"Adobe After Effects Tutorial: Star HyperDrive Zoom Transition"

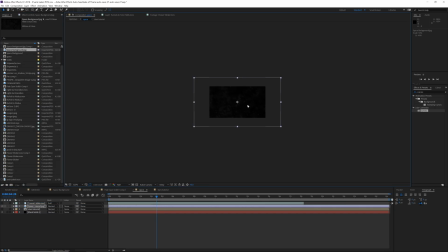This is a very high-resolution star photo made by another YouTuber named Vincent Young.
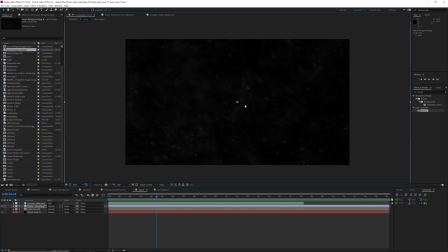I'll leave a link in the description for his website where you can click on that link and go and download this image. He doesn't upload extremely often anymore, but he has some great After Effects tutorials, and he made a video with this as a free download. So hop over to the website and download this. Drag this underneath your tunnels layer on the track mat here. If you don't see it, hit toggle switch modes until you do see it and change it to alpha matte.
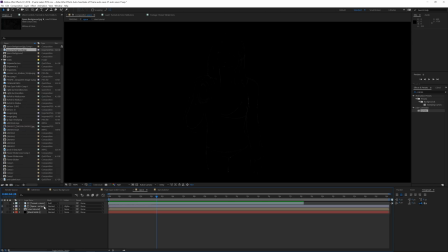As you can see kind of faintly here, it turns Charlie into more of a starish outline. It's super dark though, so we want to go to the effects and presets tab, type in curves, drop it over to the space image, and then just bump it up, like way up to the point of almost overexposure.
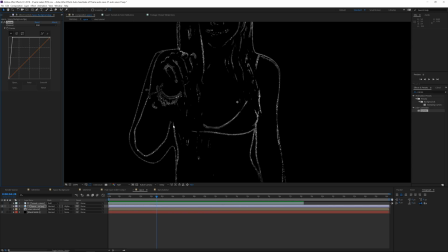And as you can see, this creates more of a, it's not a perfect constellation effect, but it creates more of a constellation effect than just the original straight outline. It makes it look like she's kind of made out of stars. It's definitely not perfect, but I think it looks creative and looks a lot more like stars than just this traditional outline.
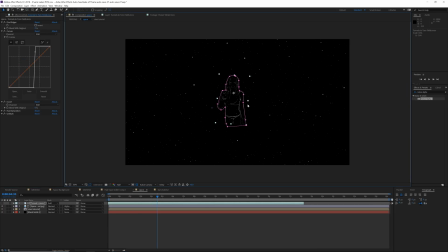What I'm gonna do here though is I'm going to scale Charlie down maybe to like that size and put her as close to the middle as I can.
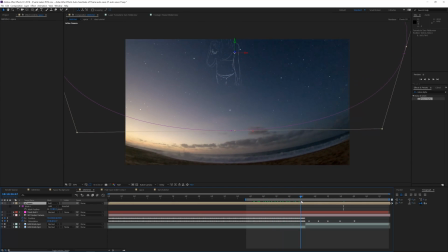And when you go over into the other composition, now you can see she shows up in here and she is a part of the sky, kind of in a constellation looking effect. But as you
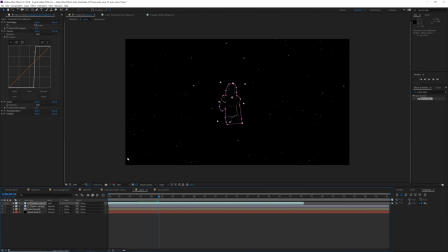can see, she's not in the middle of the composition here. So I'm gonna go over to the space composition, and with my solid selected, I'm gonna hit Control R, click this black, you can drag in rulers as guides, and I'm gonna drag this in so I can tell what the center is. And then I'm gonna move Charlie so that she is in the center. I'm also gonna hit Y on my keyboard and move the point she rotates to the center as well.
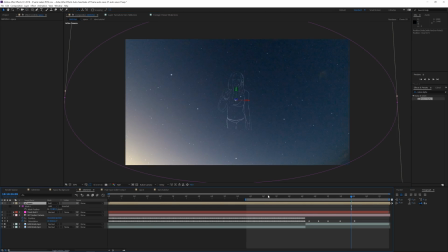So now as you can see, she's in the center of our layer and it's looking perfect. So in the original, the next step is how are we gonna make our camera zoom in? This is relatively simple. All we have to do here, you have to pick the point you want your camera to zoom in. I'm gonna choose right here as we're still panning up.
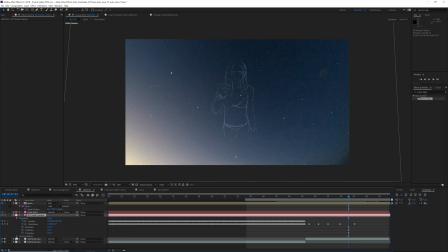And if you go to your 3D camera, you can drop down everything and click on the camera options and click on zoom and keyframe that, and then go forward a few frames, drag this, and then also you want to select right here and create another keyframe for the position.
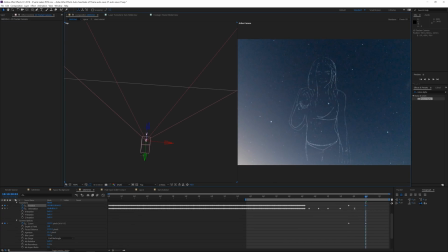So then when you go through to this last frame, you can drag it down on the Y axis until the edge of the frame down here is in play.
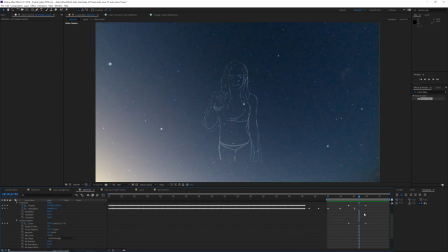That's looking pretty good for me. What I'm going to do is maybe I'm gonna select both of the position and the zoom keyframes, drag them a little in so it's a little quicker, and I'm gonna right click and click keyframe assistant easy ease. And this is gonna ease the keyframe so it's not as harsh when it finishes. I'm gonna drag it out so it's not quite that fast, back to where it was.
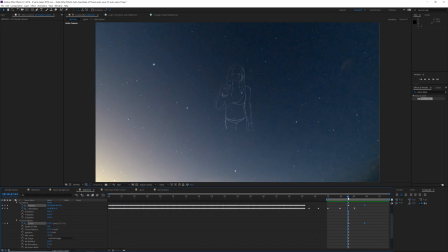This is gonna be the basis for how we finish this up. At the start of this zoom, we wanna start transitioning into the actual next scene of Charlie. In this composition, make sure you're on the first keyframe, go over to your space composition, you should be at the same point.
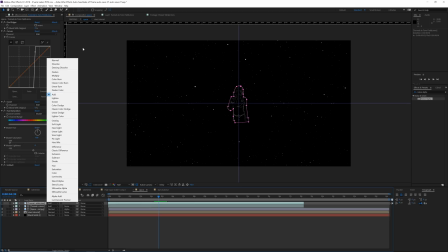Then we're going to duplicate our tunnel footage, make sure that it's set to normal, and then delete all these effects.
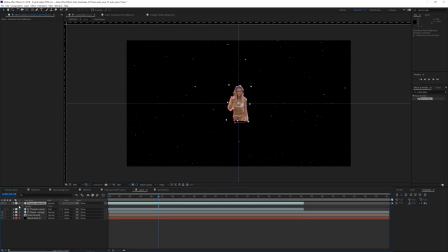Make sure that's turned on. Hit T on your keyboard. Hit a keyframe for opacity, drop it down to zero.
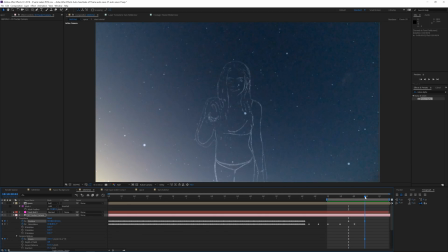Go back into your composition, go to the last frame of the zoom, go back into your space composition.
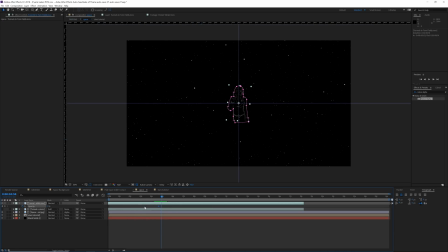This just will make sure you're at the perfect moment in time. Drag this up to 100%.
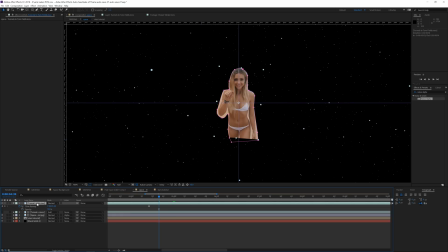So with this layer on, we're gonna duplicate it again. And then if you hit the drop down arrow, you want to disable time remapping, and then hit T on your keyboard, hit it to 50%, and drag forward so that this is on the same time frame. We're doing this so that the clip starts playing as it zooms in.
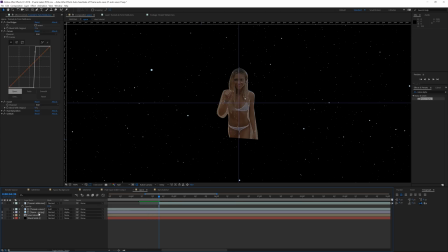You wanna go ahead and delete that layer that we duplicated that's still frozen because we don't need that anymore. That was just kind of a reference so that we could match up the frame here. On the first frame, hit the opacity, set it to zero, hit a keyframe for it, then go back and make sure you're on the last frame.
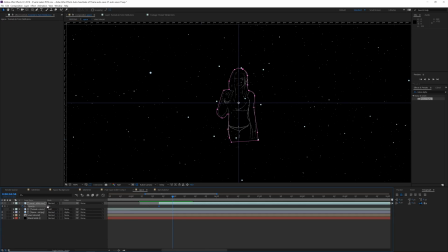Go back into your space composition and make sure the opacity is set to 100%. So what happens here is the layer starts playing and fades in. So now that we have this layer fading in, we have to animate the expansion of this mask.
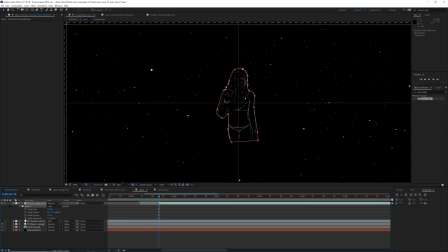Hit M on your keyboard and then drop down the entire mask properties. Go to mask expansion here, keyframe, hit U so you can see all keyframes, go to the last keyframe,
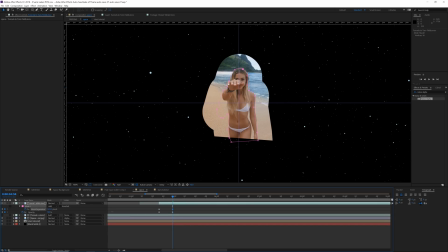and then just expand this out so that the whole frame is revealed.
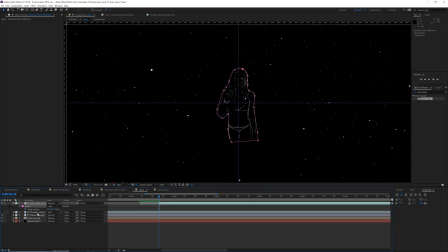And you also want to keyframe the feather here, so hit F on your keyboard, maybe set this to like 5.